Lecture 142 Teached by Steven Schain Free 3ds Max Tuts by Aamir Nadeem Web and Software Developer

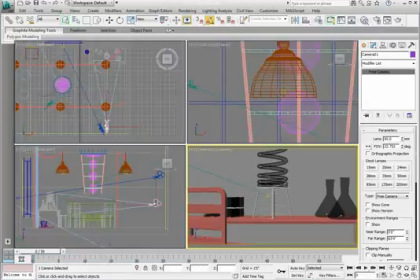(0:05)
If you've been following along, we should still be in the scene Chapter 7 Camera 01.max. If not, click on the Application button, open, navigate to the Chapter 7 subdirectory, and open the file Chapter 7 Camera 1.max.
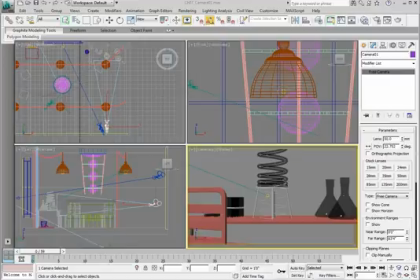(0:21)
We've changed the focal length of the camera to establish a closer shot than we had before. Right now, our lens is set to 50 millimeters. Make sure your camera is selected. This can be done very easily in the left viewport.
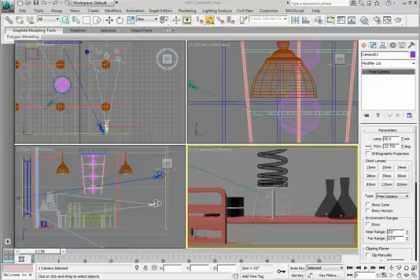(0:35)
In the Modify panel, let's set our stock lens back to 24 millimeters by clicking on the 24 millimeter stock lens button. This zooms back out a little bit and gives us kind of a comfortable view of the scene.
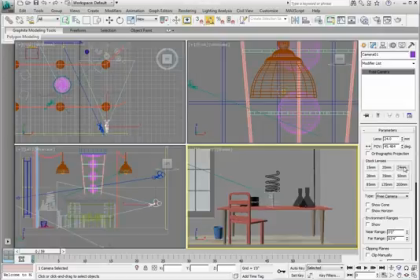(0:47)
We get a chance to see a little bit of what's in our lab, but we're not too close to something that we're going to get attached to it. And we're not too far from anything that we're going to get detached from it. In order to change the angle of the camera from within the camera viewport, we're going to use a different tool.
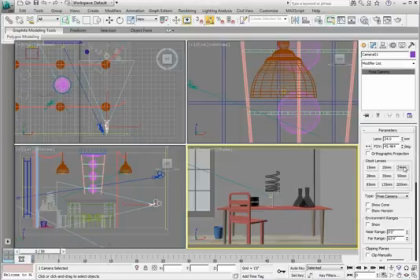(1:04)
In the lower right-hand side, on the bottom row of the navigation tools, you'll find a tool called Orbit Camera. It's the second one in from the very right on the bottom and looks like Saturn. Go ahead and click on Orbit Camera.
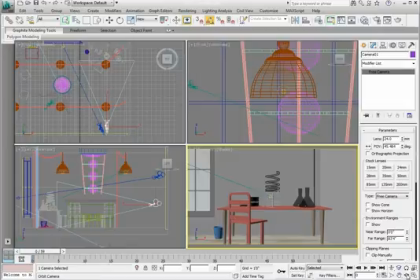(1:19)
In the Camera 1 viewport, click and drag the mouse down and you'll rotate the camera up. Now the viewer is looming over the desk and not looking straight at it. They can now do whatever it is they want with the desk in that view.
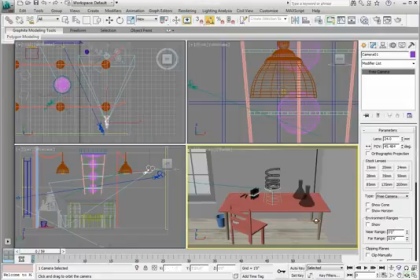(1:34)
By moving the camera the way we did, we've changed the emotional impact of the scene. On the other hand, if we click and drag the mouse up, we will orbit the camera back down.
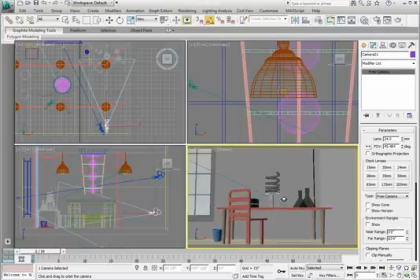(1:46)
You have to be careful not to come down too low, otherwise you'll go through the floor. Now we have a view of the table that's from a very low angle. If we want to get closer and look at the bottom of the desk even more, we can use the dolly option in the navigation toolbar to move the camera physically in.
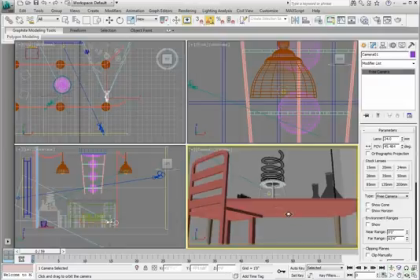(2:08)
Then orbit the camera a little bit more by clicking on the Orbit button and dragging the mouse up in the camera viewport.
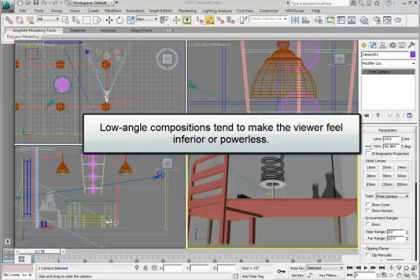(2:15)
Now we have a completely different effect. As the viewer, we no longer have a feeling of power or superiority in the scene.
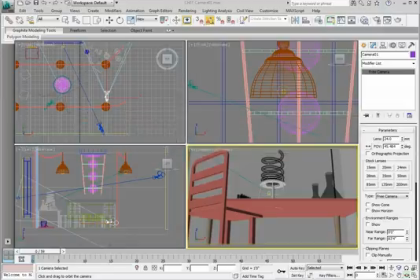(2:23)
We're kind of looking like we're sitting or kneeling on the ground looking up at the table as if we need to reach for it and grab on it to pull ourselves up. We've now been put in a situation of being powerless. Changing the camera angle is not something that was just made up by somebody who developed 3ds Max.
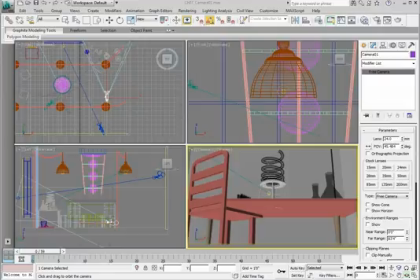(2:42)
These are film techniques that date back to the very early days of movie production. It even goes back to the early days of painting and visual arts, where painters would very carefully choose the point of view that they were going to paint their subjects from in order to evoke an emotion from the viewer.